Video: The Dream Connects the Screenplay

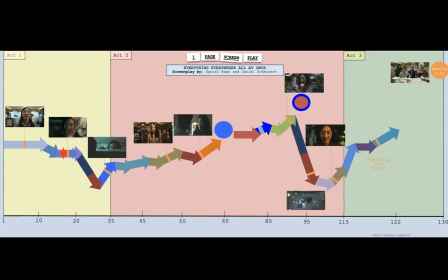They almost force the dream to happen.
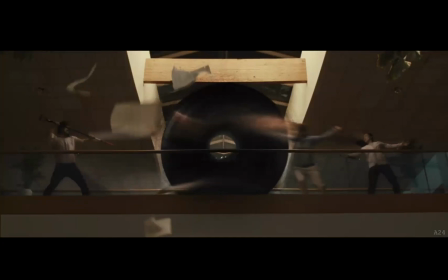And that's when the bagel shows up to where Evelyn and Alpha Waymond seemingly died.
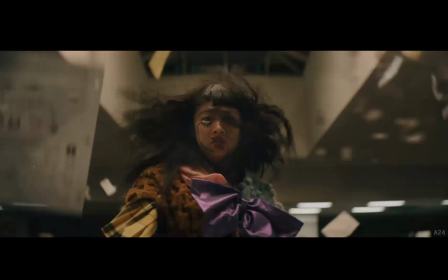And Jobu says she's going to take Joy with her into that bagel.
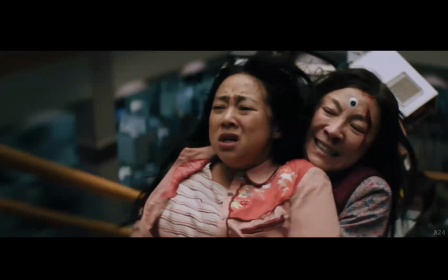And that's when Evelyn hangs on tight. And what a great symbolic shot of just her hanging on to her new dream of having her family back. She's hanging on for dear life.
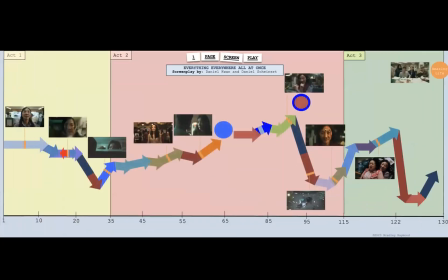And then as the story progresses, again, there's a big fall, the biggest fall, where everything seems to fall apart. And that's when the main character has to commit to this new dream. And they have to commit in a way that is the opposite of what you'd expect. The whole time she's trying to get Joy back.
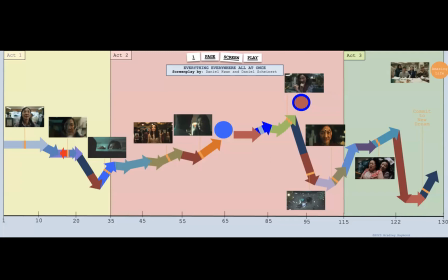The whole time she's trying to save Joy, to get back to what she now knows is this family, having an amazing life with her family.
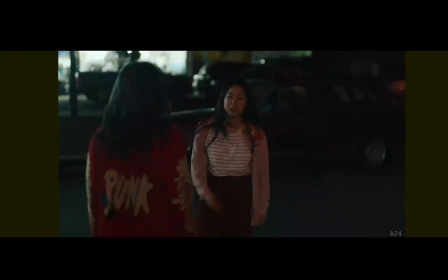So what happens is, when she does everything that she thinks Joy would want, Joy explains to her all the past, everything that you've done in the past, and everything, we just aren't a good fit. You can't just fix all this because you just snap your fingers and everything's back to normal, right?
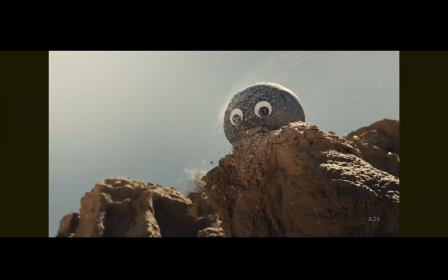So ultimately, then in the other universe, the Rock universe, Joy sees, or actually Evelyn sees the Joy Rock rolling down the hill away from her.
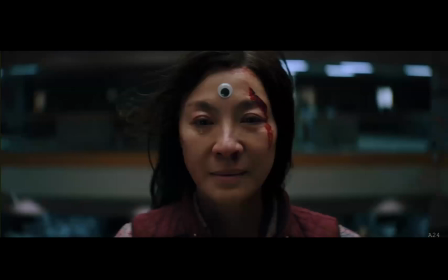And in the universe where Evelyn was hanging on to Joy, she lets her go. She goes the complete opposite. Instead of hanging on to her and trying to get her back, she lets her go into the bagel, which is completely,
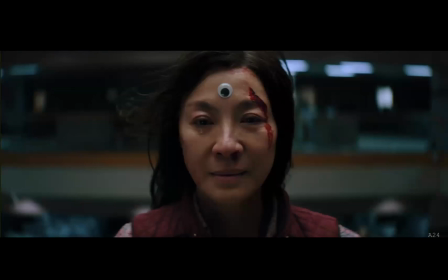a surprise, because that's the opposite of what she's been trying to do throughout. And that's the big commitment for Evelyn in this story.
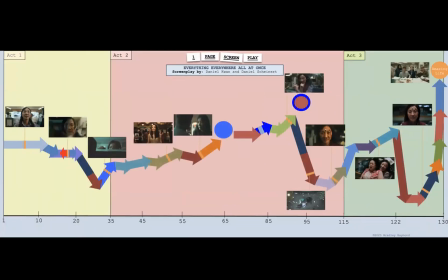She lets Joy go. And then she ultimately returns. The whole family helps her when Joy wants to come out of the bagel. The whole family helps her. And her amazing life is having her family back. What an amazing movie.
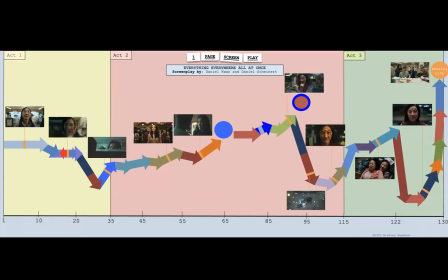And it fits just perfectly into this template that you can see all the dream moments, how they're evenly matched across, and it keeps the character moving. It's like it's what brings the character hope in their life, is they want this dream to happen.
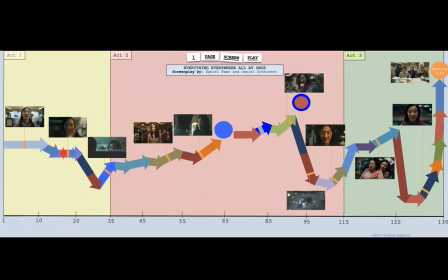And then, of course, the deeper meaning at the end of Act 2, going into Act 3, gives the dream a deeper meaning. It's almost like a brand new dream, but still under the same category of an amazing life.
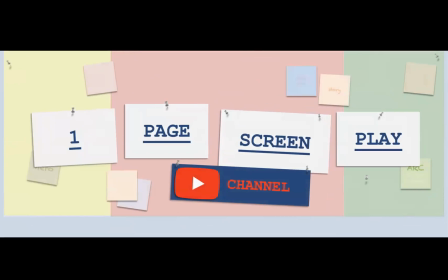So please subscribe to my channel, and in future videos, I will show how this main character's dream in other great movies connects those movies together.